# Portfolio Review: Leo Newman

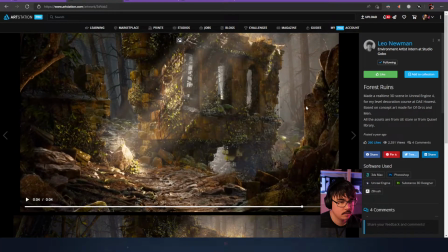[20:40]
I also don't like the shape of the rock on the right. Oh, this, you're like a foreground rock? Yeah.
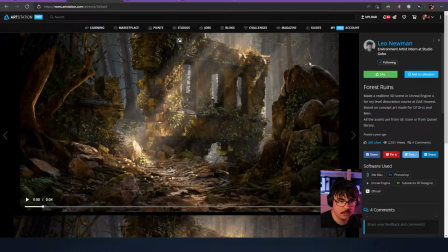[20:51]
It's probably just that initial shot, because this curve here on the right side of it makes it feel unnatural. Like if you were exactly. If it was to just continue up, then you'd be like, oh yeah, okay, yeah. But maybe that was piled up by some giant or something. I don't know.
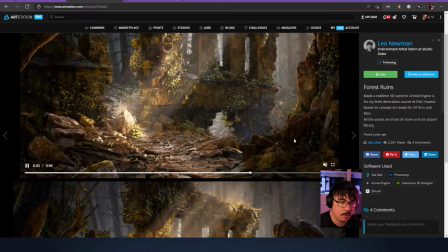[21:13]
Yeah, dude, this is, I mean, that your propping again is like working wonders here.
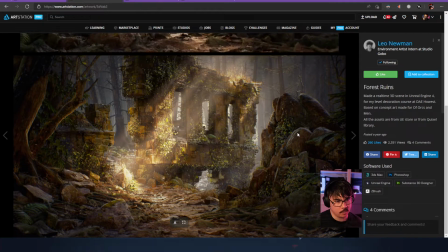[21:19]
It's the way you are thinking about where you're placing stuff and where you want detail to be and how you're framing everything is really strong.
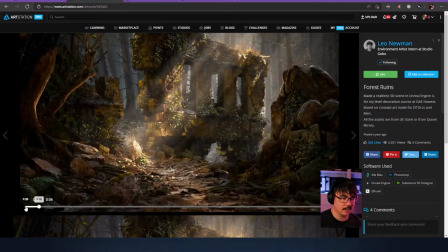[21:28]
And what's really funny is I can tell that you built for this shot
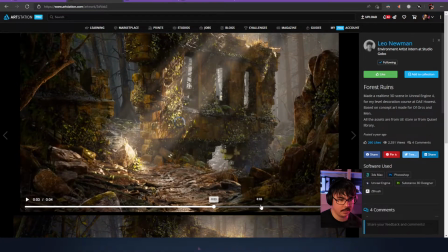[21:35]
here, maybe at like the 3 or 4 second. Yeah.
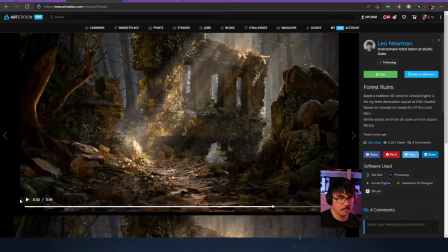[21:39]
And then when you animated it to move forward, it's like your shot reveals itself. And I think the only reason that the rock problem you're talking about here happened is because it happened once you were doing the shots.
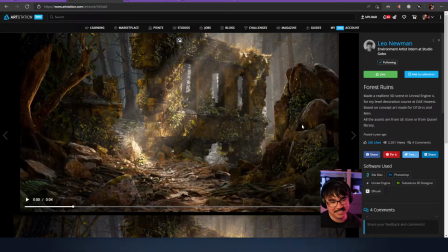[21:58]
Yeah, and you were just probably. I don't want to deal with this anymore. I'm like, I want to finish it. I'm done with this thing. Yeah, definitely.
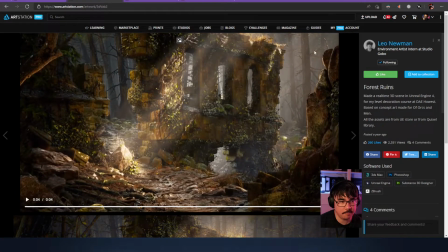[22:07]
Because, yeah, right around that last frame, it's like perfect. There's like just the spacing here and the spacing here are almost identical. So everything is just doing this, which is making you look here. It's really interesting, too, because you're looking here, even though that this rock is like the brightest point in the shot.
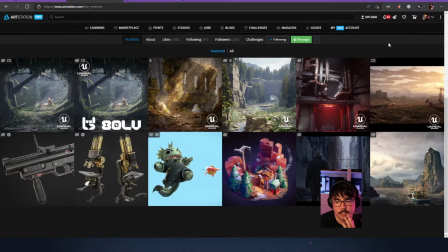[22:28]
Yeah. That's really interesting. All right.
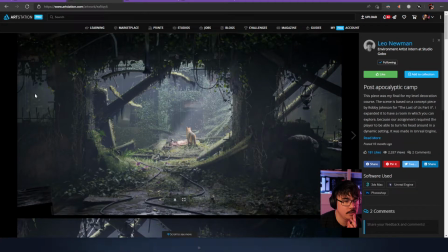[22:34]
We got this last one here. You got an article on it too, which is pretty cool.
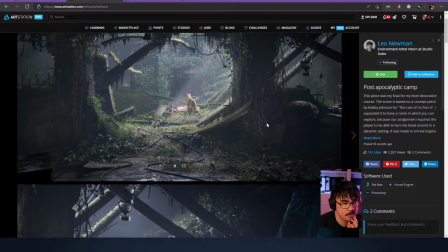[22:39]
Yeah. What was that like? Just out of curiosity.
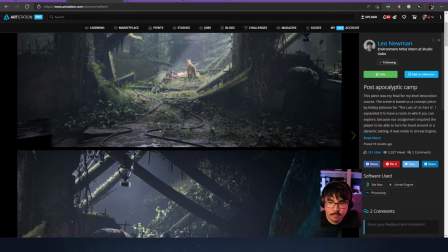[22:44]
Well, I just had to write something. Did they contact you or did you poke them? Yeah. They contacted me. Nice.
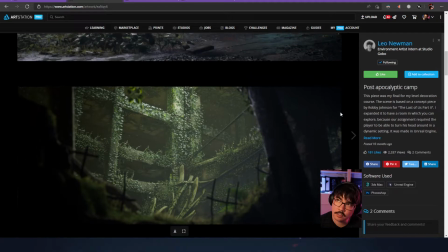[22:57]
Yeah, because like I was trying to think about the article stuff.
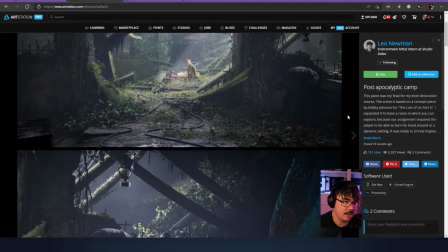[23:00]
It's like you'd be surprised if you poke them and your scene is like, your scene can be quite good.
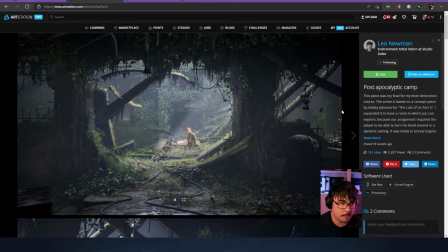[23:08]
And you're like, why am I not getting any like people poking me for articles? And it's because there's just so many people posting art. But if you poke them and you're like, hey, I've got some stuff I want to say on this. And they're like, oh, yeah, cool. And they'll just throw you an article spot and then you're good.
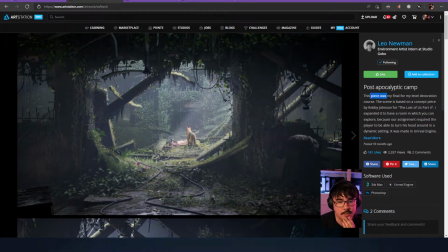[23:27]
But yeah, so this is, let me see here, Last of Us 2. Did you play that game? Nope. No? I didn't either. I just thought it looked really cool. Oh man, it looked good. Yeah. Yeah, it looked really good.
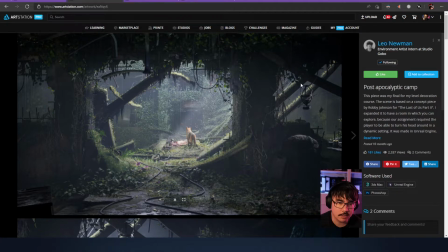[23:44]
Nice attention to detail as well with the silhouetting and the gas mask on the right here.
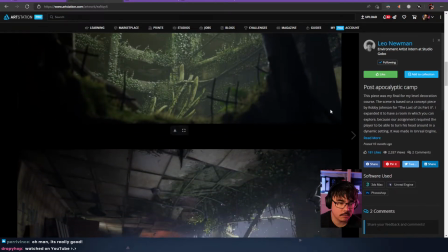[23:50]
Dude, this is, there's a lot of, so another thing that's really standing out, I think, with your work is there's a lot of storytelling going on.
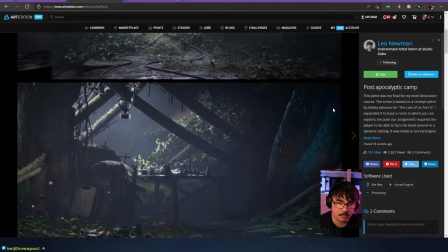[23:58]
Which is great. That's like one of those things. It's like, man, you gotta tell stories. Yeah, stories are so fun though.
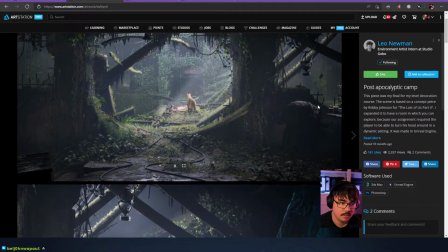[24:05]
Like right now I'm,
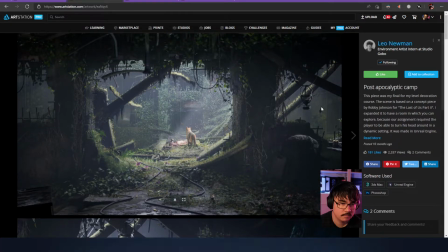[24:08]
as I said, I was interning at I am interning at Gobo, and I'm doing environments like full time.
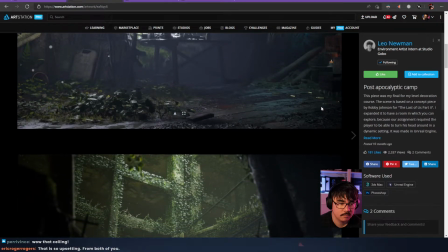[24:15]
And it's just, you could just do that all day. Just storytelling all the way.
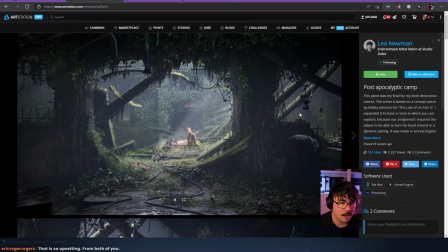[24:21]
It's really fun. I have no idea what. Does it say it in here? I'm like, I don't know where we're at. Like, this thing makes me think that that's like a, we're in a boat or something.
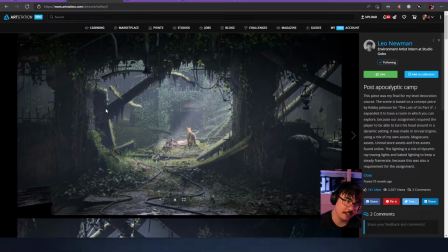[24:36]
Oh. Like, dude, this literally looks like an anchor. Like, do you see it? Yeah, I see what you mean. Yeah, no, it's like, I guess, like, between two buildings and there's like a bridge.